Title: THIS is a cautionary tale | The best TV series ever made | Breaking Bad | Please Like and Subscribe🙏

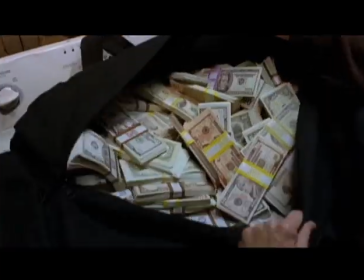4s
I'm Mark Hanson, the prop master on Breaking Bad, season two. Anything the actor handles is considered a prop.
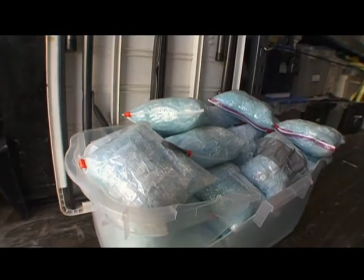13s
Guns, food, watches, glasses, sunglasses. This whole section here is all crime scene.
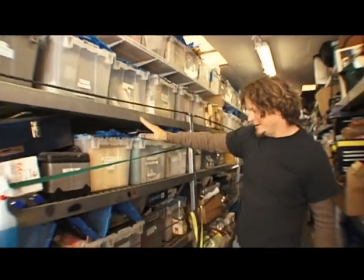21s
Photo albums, paperwork, stationery, wheelchairs, baby strollers, luggage. If they ask for something crazy on the day, there's no excuse not to have it.
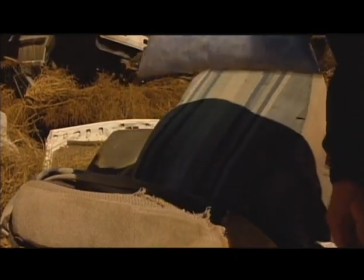33s It may be blue, but it's a bomb.
This is the blue meth. This is essentially edible rock candy. It's yummy. The blue meth is kind of the biggest storyline that goes along the whole season, as well as the pink teddy bear.
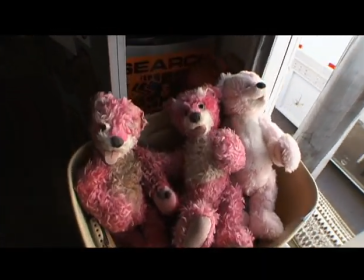49s
That was something that I had custom-built to Vince Gilligan's concept, and then I brought in a teddy bear maker. She was able to take a drawing and make the real teddy bear.
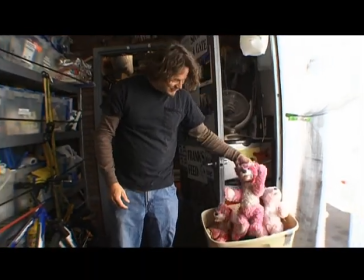60s
This became our hero guy here.
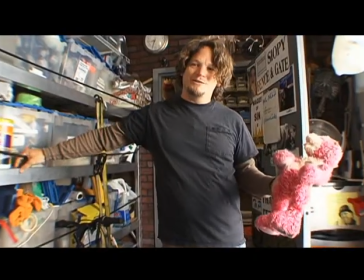63s
We start the season off and he's in a pool, he's burnt up, we don't know what's going on, and then by the end of the season, he's falling from the sky.
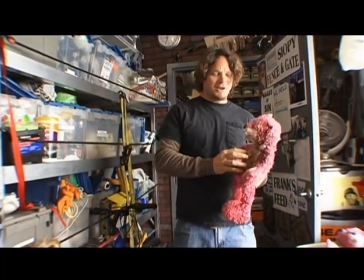75s
With Vince, you just don't know what's going to be next, so you can't assume, like, oh, we'll just burn the teddy bear, because there might be a reason that it's burnt this way.
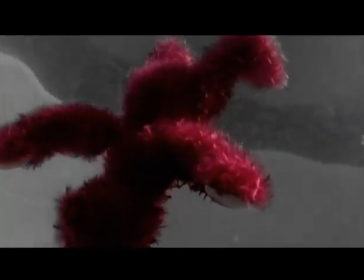82s
He might have something planned on down the road two seasons from now.
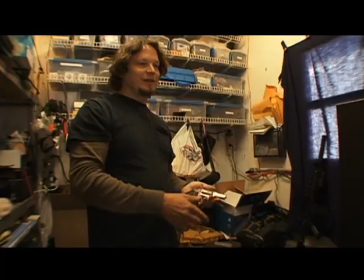91s
This is the gun that Jesse has the whole season. I thought Jesse would, he was buying a gun kind of on the street, so it wouldn't be anything really fancy.
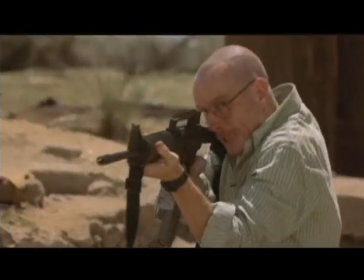100s Pop, pop, pop!
All the guns are real guns that have been altered to shoot blank firing ammunition.
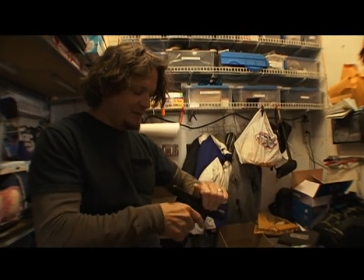110s
This is Hank's gun, it's a .40 cal Glock, which is issue for DEA,
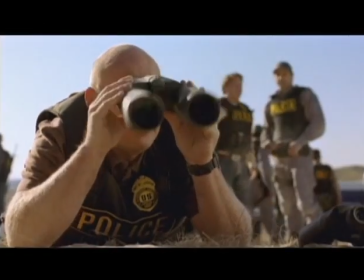115s
so we want police watching the show go wow that's dead on beans beans
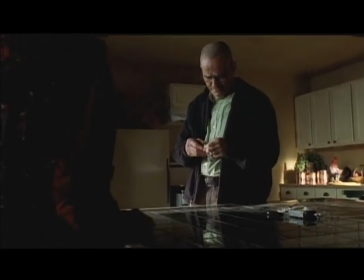122s
castor beans Vince is really pretty strict about keeping to
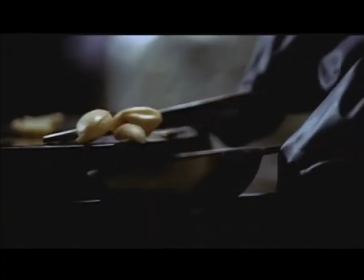129s
a real life scenario I got real castor beans and I treated it like it was you know toxic on set because they're they're terribly poisonous you can't use a pinto bean or anything else they
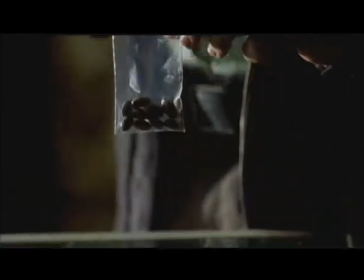142s
have this iridescent green color in them that I couldn't fake it but the actor never actually handled them.
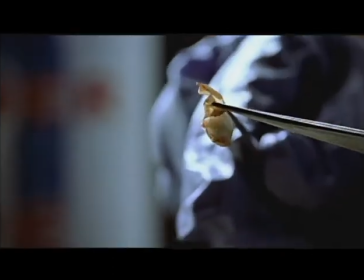148s
They poured them out and that was the whole scene. And then when they go to the scene where they're cutting up the bean or grinding it, that's when we painted Pinto beans to look similar. Whenever they're swinging something around, I just can't use a real bottle. You know, you have to have safety.
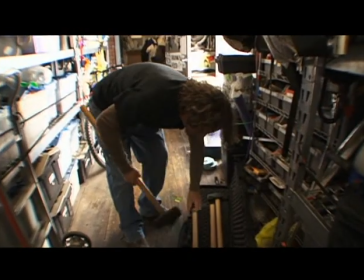164s
So we'll make rubber versions of everything we do. There's a scene where they're beating on a ATM machine.
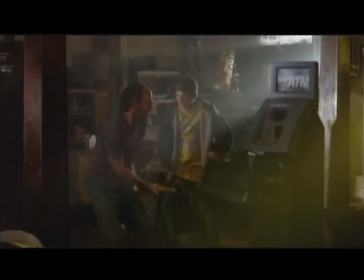171s
They're beating on it with a sledgehammer.
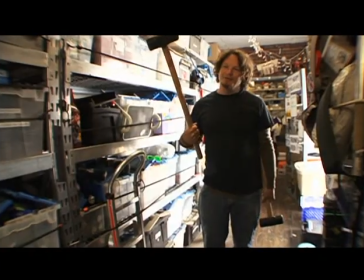173s
So if they used a real sledgehammer it wouldn't last very long so what I did is made rubber ones these are just rubber sledgehammers that you
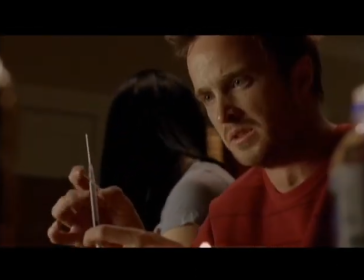181s
know they could beat on whatever and it won't hurt him later on in the season Jesse gets into heroin so I basically had to figure out how to make this black tar heroin so that the actors could use it safely and have it be placed in a spoon
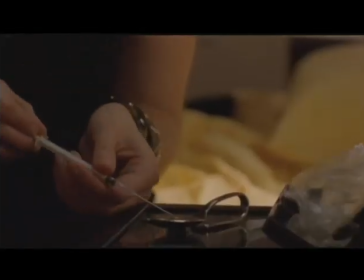196s
with liquid and a little bit of blue meth heated to where it then dissolves essentially clear and then to be able to draw it up into a needle. What we ended up doing is using gelatin mixed up with some black dye.
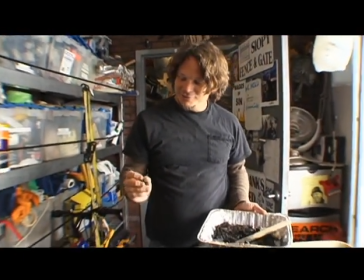212s
If you don't heat up the gelatin, it stays kind of coarse, and that's really a more accurate look.
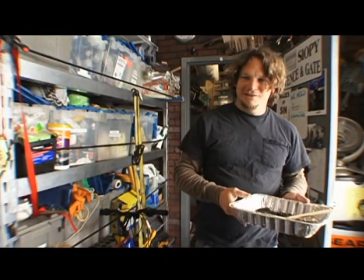218s
And it dissolves perfectly and almost totally clear, and it really worked out pretty well.
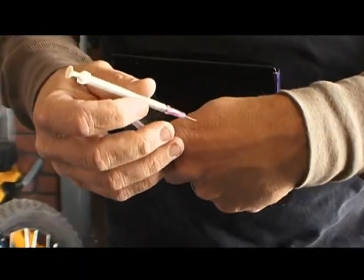226s
For the actor to do what looks like an injection, We have these retractable needles, so it looks like it's going in, but it's really just a fake retractable needle.
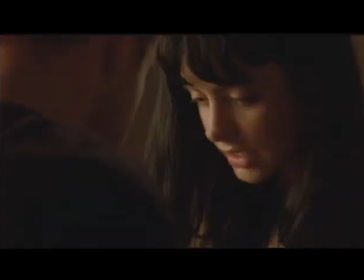236s Take that off.
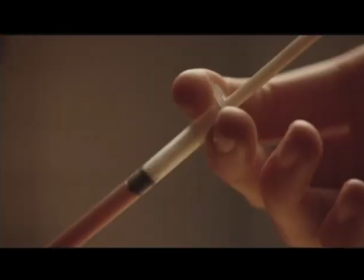238s
If the camera's doing a close-up shot where they want to see the heroin mix, they would never be able to see it on a normal-sized needle.
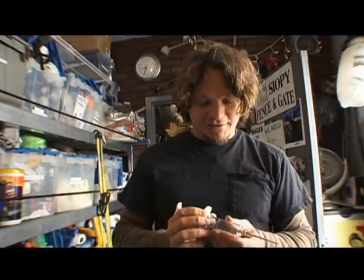246s
So we have to make a bigger, oversized needle that they can focus in on.